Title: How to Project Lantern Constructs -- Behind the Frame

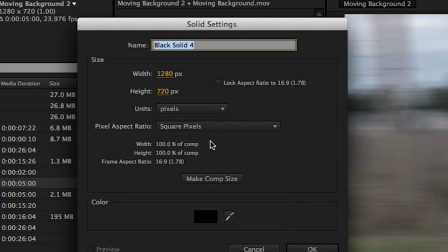250s
So to use Element 3D, we just need to create a new solid and name it Skull, because, you know, that's what's going on that layer.
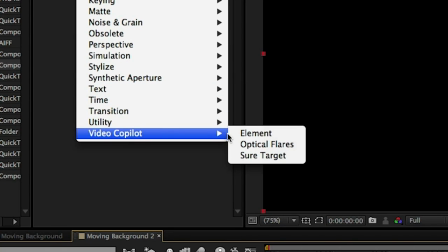257s
Go to Effect, Video Copilot, Element, and click on the Scene Setup button.
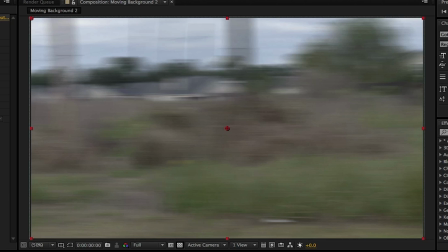262s
I selected the skull model, since that's what I want, and I hit OK. As you can see, the skull is ready to go in After Effects really quick and really simple.
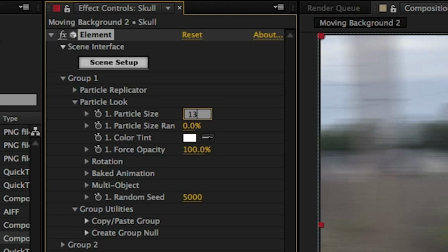270s
In the particle replicator area, scale the skull up to around 13 or so and rotate it on its y-axis to 55.
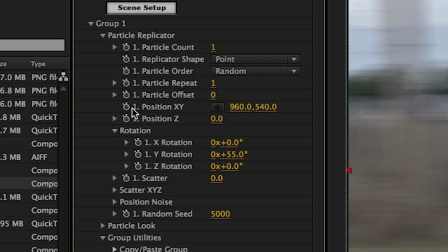277s
Now this will change later, but I needed to see how it's gonna look as we're working on it. Go to the start of your composition, create a keyframe and move the skull backwards.
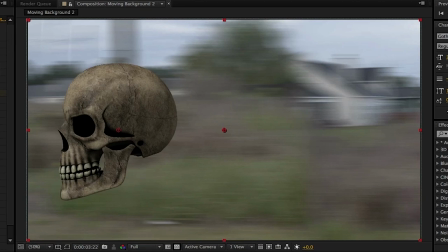285s
Then go to the end of the comp and move the skull forward so that it looks like it's moving along the scene.
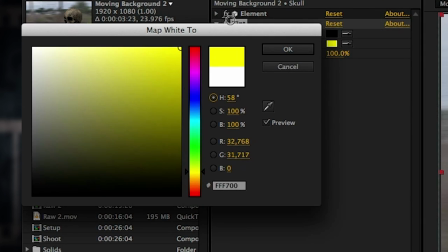289s
Apply a tint to the layer and map the white to a bright yellow and the black to a gross darker yellow.
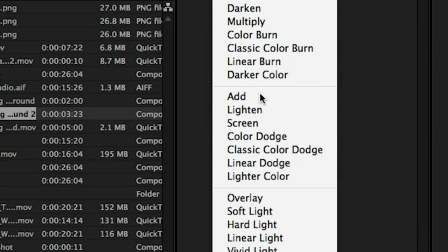295s
Change the blending mode of the skull to add so we can kind of see through it and it looks nice and bright.
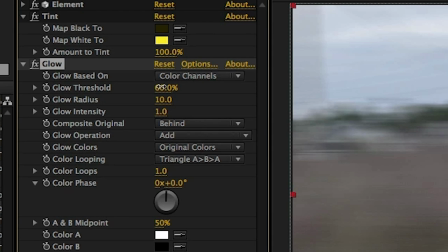302s
Next, apply a glow to the skull layer. bring the glow threshold to around 38, the glow radius to 152, and the intensity up to 1.7.
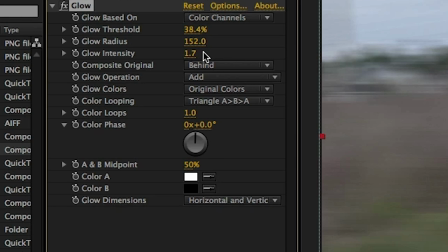311s
Now, it looks less than great, so we're gonna change the composite original from behind to on top.
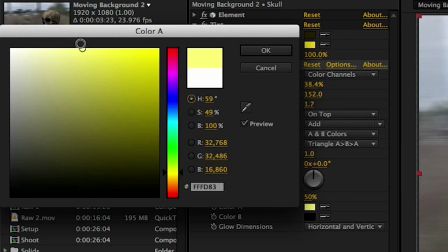317s
Change the glow colors to A and B colors, map the white to a pale yellow, and the black to a more saturated yellow. And that's starting to look pretty good. So let's start creating some energy to fly off of this thing to make it look cool.
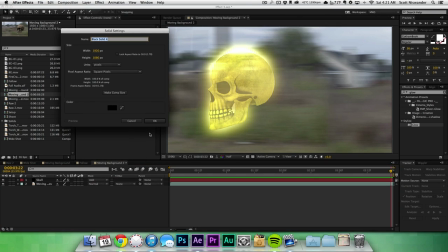331s
First thing we're gonna do is create a new solid and add fractal noise.
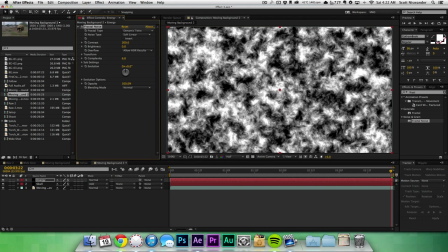335s
Change the fractal type to dynamic twist, up the contrast to 200 and the brightness to 10 and the complexity up to 15.
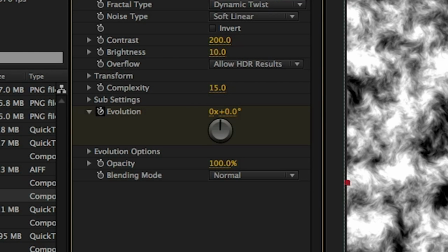343s
Go to the start of your timeline, create a keyframe for the evolution, and then at the end of your timeline, bump that up to about 4 evolutions.
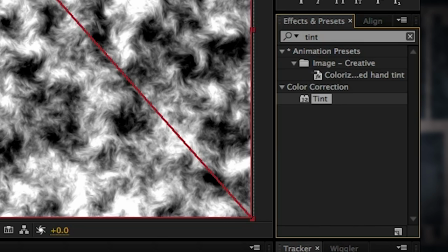351s
That's gonna get it to look all wiggly. Apply yet another tint to this layer and map the white to a bright yellow.
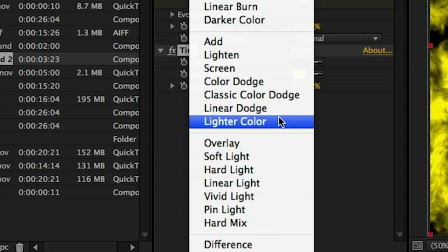357s
Change the blending mode of this entire layer to classic color dodge and lower the opacity to 60%.
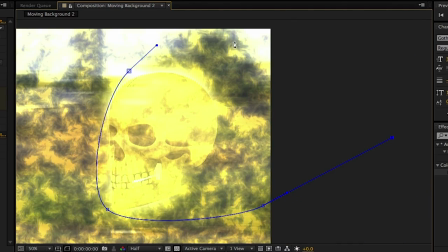363s
Grab the pen tool and create a mask around the skull that looks like an energy trail. And as always, feather the crap out of it.
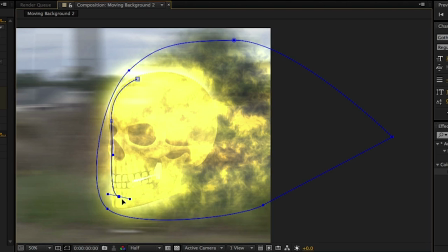371s
I should put that on a t-shirt. Create a second mask around the face of the skull and change that to subtract.
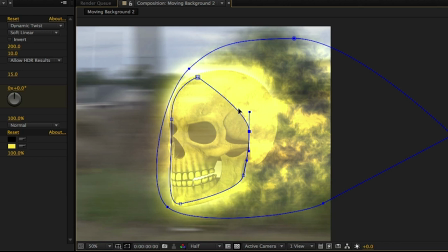377s
That way, the face is showing through all of this energy, so you can see it a little better.
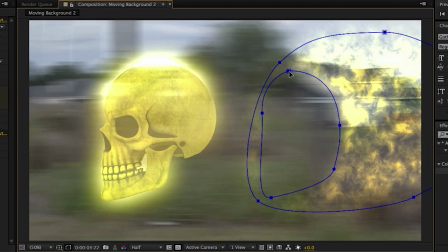381s
Feather that a bit too and keyframe the mask position of both of the masks to follow the skull throughout the entire clip.
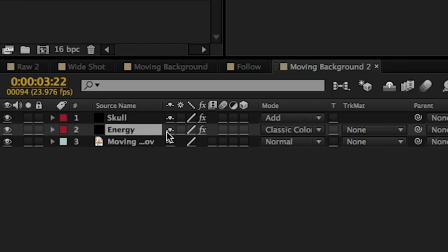388s
Now, I want there to be a little bit more energy in the center of all of this, so we're gonna duplicate our energy layer and adjust the mask to be a little bit smaller.
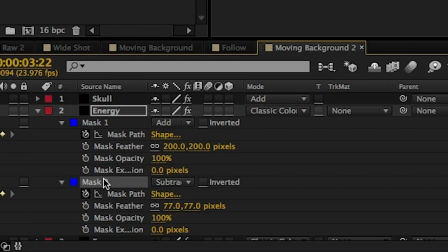396s
We're also gonna delete the second mask as well.
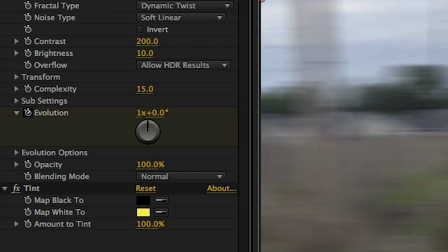398s
And to add a little bit more randomness, we can go to the evolution settings and bump that forward one evolution on the beginning and the end of the clip. That way it's not duplicating the exact same stuff as the first layer is. Now to give it some more action, we're gonna throw in some stock fire elements I got from Video Copilot Action Essentials 2.
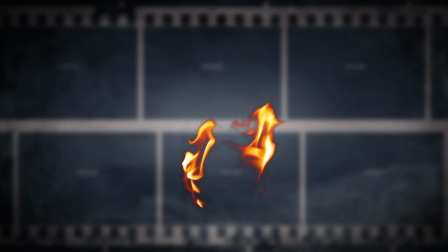416s
I'll be using Torch Turbulent number 3 along with Torch Windy 1 and 2.
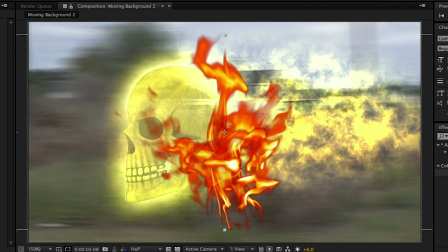421s
So drag them into our comp and rotate them 90 degrees so it looks like all the fire is shooting backwards from the skull. Just play around with the position and scale until you get something that you like. Then what I did was keyframe the position of the Torch Turbulent layer to follow the skull,
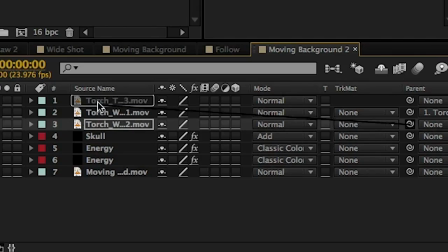435s
then parent the Torch Windy layers to the Torch Turbulent so that everything follows exactly how I want it to. Guess what we're gonna do to these sexy layers now? That's right, we're gonna add a tint, mapping the white yet again to a yellow color. Then we'll change the blending modes of each of these fire layers to screen, making all of these different elements like the skull and the energy and the fire different blending modes.
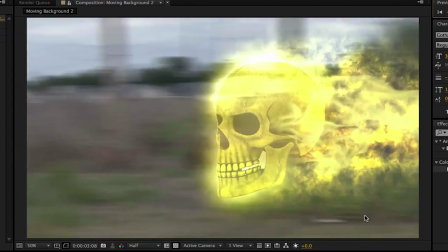457s
It helps add a little bit of texture to your final product. So now we have this, which is good, but I kind of want to add a little bit of fill to it because it looks a little empty in the middle to me.
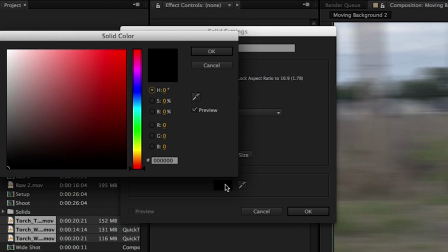466s
This is a very simple fix. Just create a new yellow solid that we'll call fill, naturally.
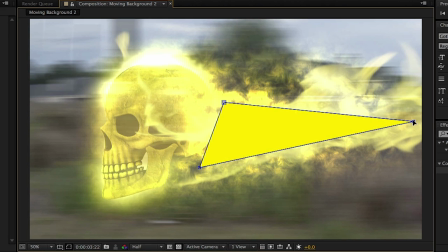471s
Create a very simple 3-point mask of the area you want to cover and feather the crap out of it.
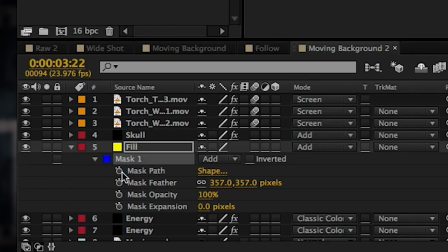478s
Then change the blending mode to add and keyframe the mask position to follow the skull accordingly. Now let's animate the skull a little bit so it kind of rotates into shape. Go to about 12 frames in your timeline and in our skull layer,
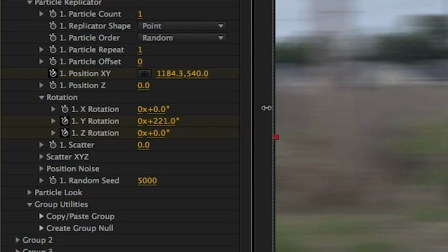489s
keyframe the Y and Z rotations and change the Y rotation to about 220 and the Z rotation to negative 91.